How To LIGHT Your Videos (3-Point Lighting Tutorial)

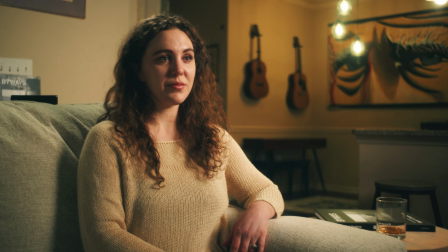[0:00]
This is 3-point lighting.
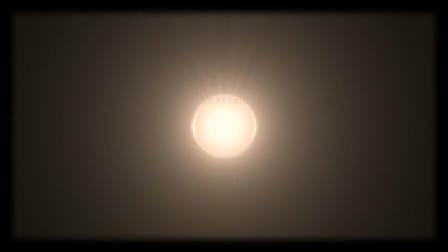Cameras don't capture people, they capture light. And without controlling your light, you're not controlling your image.
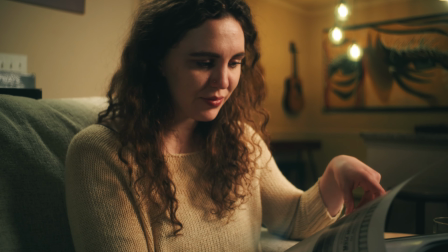[0:19]
Lighting determines how your subject looks, how your scene feels, and where your viewer's attention goes. I mean, you can have the best camera in the world, but if you don't have your lighting right, it doesn't matter.
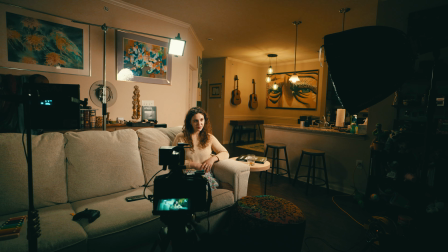[0:30]
And that's where 3-point lighting comes in. It's made up of 3 lights: your key, fill, and backlight.
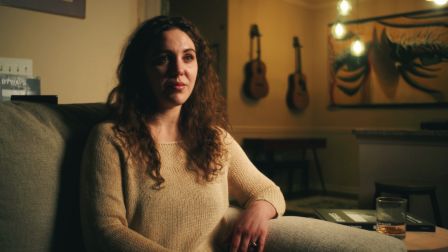[0:38]
The key light is the main light source. It's what shapes your subject.
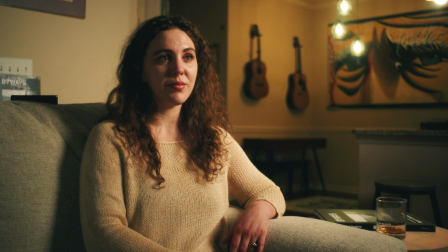[0:43]
The fill light is what controls shadows, reducing contrast.
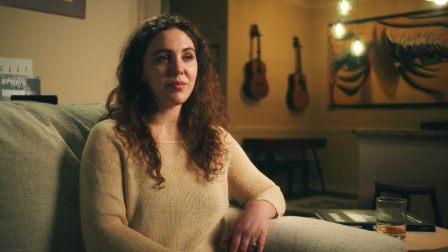[0:46]
The backlight is what separates your subject from the background, gives it depth and a 3-dimensional look.
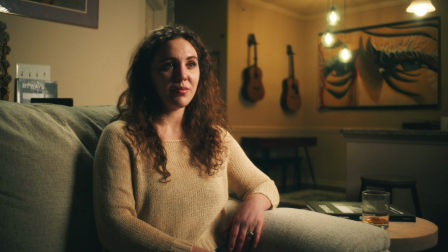[0:52]
Start by placing your key light at a 45-degree angle from your subject. Set the intensity based on your exposure. Typically, this will be the brightest light because it's what defines the look of your image. Place the fill light on the opposite side of the key. For a softer, more natural look, keep your fill light low,
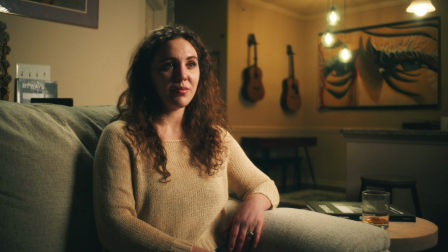[1:11]
just enough to lift the shadows and not making your subject appear flat. For something more dramatic, use less fill or none at all. This creates deep shadows and a moodier vibe. You can also use a reflector or a bounce board instead of an actual light, but just be careful. You don't have full control like you do with an actual light, so just don't bounce too much light into the subject's face, making them appear flat.
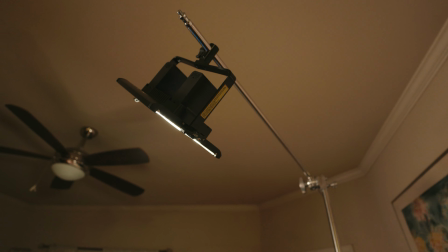[1:37]
Place the backlight behind and slightly above your subject's head and shoulders.
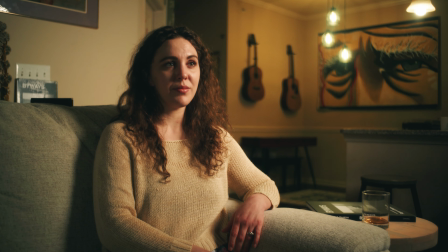[1:41]
You want just enough light that's outlining your subject, making them stand out from the background. Here's a tip if you're trying to go for a more flattering look. Diffuse your lights.
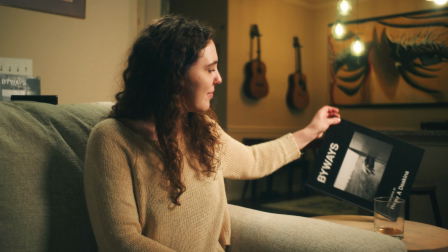[1:51]
A softbox, an umbrella, even a bed sheet in front of your key light will take just enough of the edge off to where you don't have as much harsh shadows and a whole lot of contrast. Another tip is learn how to expose your image. Most cameras or monitors have false colors to help you nail exposure. With false colors, I try to aim to have my skin tone sitting right around the green and pink, depending on your camera's color map. But typically that's around 40 to 60 IRE. That's the basics of 3-point lighting. It's simple, it's effective, and it's the foundation of every lighting setup. And once you learn it, you're never gonna unsee it. I mean, it's in every situation, if not a variation of it. Here's the thing though, there are no hard rules. This is just a guide to get you going. When you get confident and you start to understand how these lights work, well then, break the rules, get creative, have fun. When you don't have an understanding of how these lights work, you're just guessing. And when you're intentional with your lighting, it shows. If you like this video, please do me a favor and hit the like button, subscribe for more filmmaking tips. And if you have any questions or you want to share your lighting setups, comment down below. I'd love to check them out. Thanks for watching. I'll see you in the next one.